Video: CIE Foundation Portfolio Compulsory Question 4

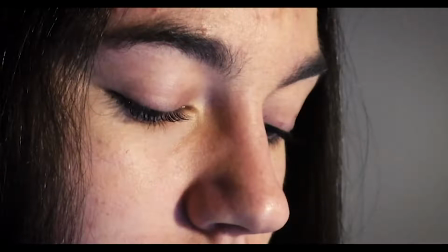(3:56)
For the walking on glass scene, where we recorded the scene normally and then again just recorded the sound of the glass being walked on and then imported this into Premiere Pro and then overlaid it onto the timeline to make sure that the sound of glass was dominant in the scene.
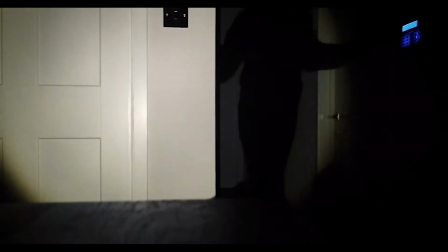For the screaming, we recorded the screaming separately on an iPhone and then imported it into Premiere Pro so that we would be able to edit it onto our timeline, but it also allowed us to change the volume of the scream using keyframes so that it was not too loud, and when we had it as a loud scream, it actually detracted from the film rather than adding to it. 3 days ago title card was made on Adobe After Effects using the same simple font as the production company title card. We also added the effect of the letters sequencing out on After Effects, And this is to reinforce to the audience the idea of everything is spiraling out of control. And this also links to Todorov's theory, as the audience are presented with an equilibrium of Samantha working normally, and then they get presented with the disequilibrium of Jay entering her house and hearing screams of Samantha but not knowing what happened to her.
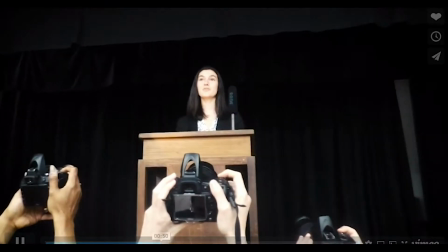(5:16) Good morning all. My name is Samantha Greenway and I am the leader of the Female Equality Party.
During the scene where Samantha is giving her speech on female equality, we make use of 3 Nikon cameras which fall under the category of hardware. We use the cameras as props to act as if reporters were taking photos of her to make the scene look more realistic to the audience. We also used YouTube to source the sound effect of people muttering, and we did this by using an MP3 converter and then importing that MP3 file into Premiere Pro, so we were able to change the volume of the sound effects so that it would not overpower the scene or Samantha's speech.
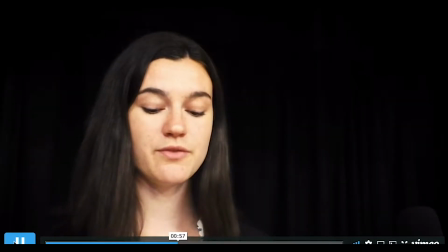(5:55) I'm here to discuss one of the most prevalent issues facing our society today: inequality.
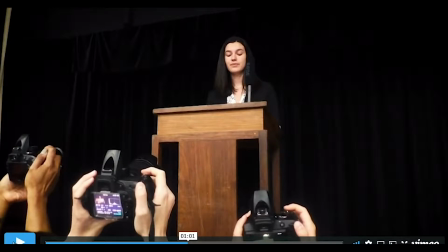(6:02)
For the name cards, we used Adobe After Effects, and we used the same font as the Empower title card to show that there is a clear link. When there was an E or an O in the person's name, we did it in the same style of the title card, as we used the large E or we used the target O.
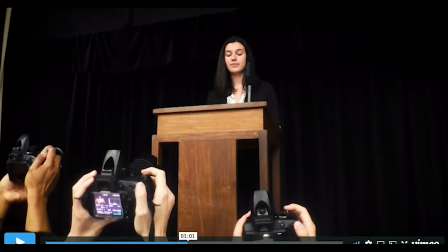(6:21)
Once we had finished making the name cards on Adobe After Effects, we had to remove the background from them so that when we imported them into Premiere Pro, they would not block off any of our sequence.
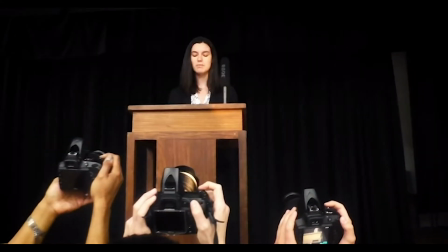(6:32) I am tired of experiencing the everyday discrimination against women. Consistently, women are paid less than men for doing exactly.
We again had the name cards sequence out like the 3 days ago sign to thus reinforce the audience that they still don't know what has happened to Samantha Greenway and convey the ideas of genre.
Same job. This is illegal. This is unfair.
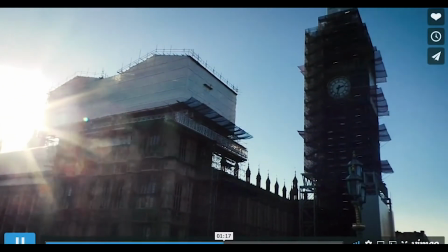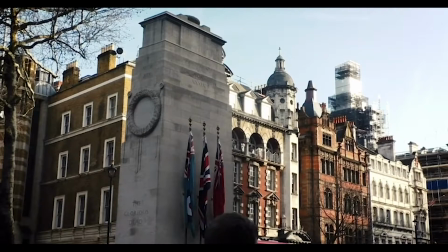(7:03)
We used color corrector filters on all of the film to create verisimilitude field to the film and to make it seem more film and professional-like.
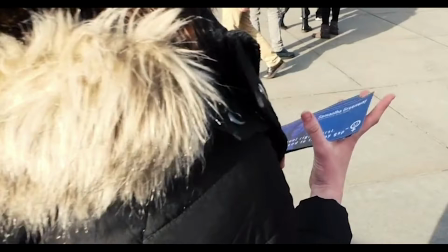(7:17)
We also used YouTube to source the music. We also used the song Welcome to Lunar Industries for the second half of the opening sequence, and we used an MP3 converter to convert the YouTube link into an MP3 file so that we could upload it to Premiere Pro and add it to the timeline, overlay the song with our footage.
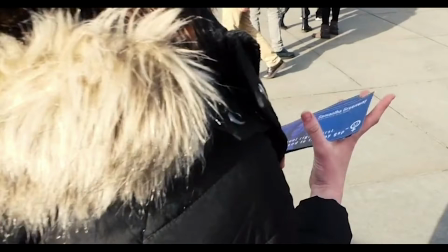(7:34)
To make the campaign flyers, we used Photoshop to insert the image of Samantha Greenway onto the flyer, and we then added text to the flyer, and we then imported it into Microsoft Word and printed out multiple copies and then cut them up for Samantha to hand out.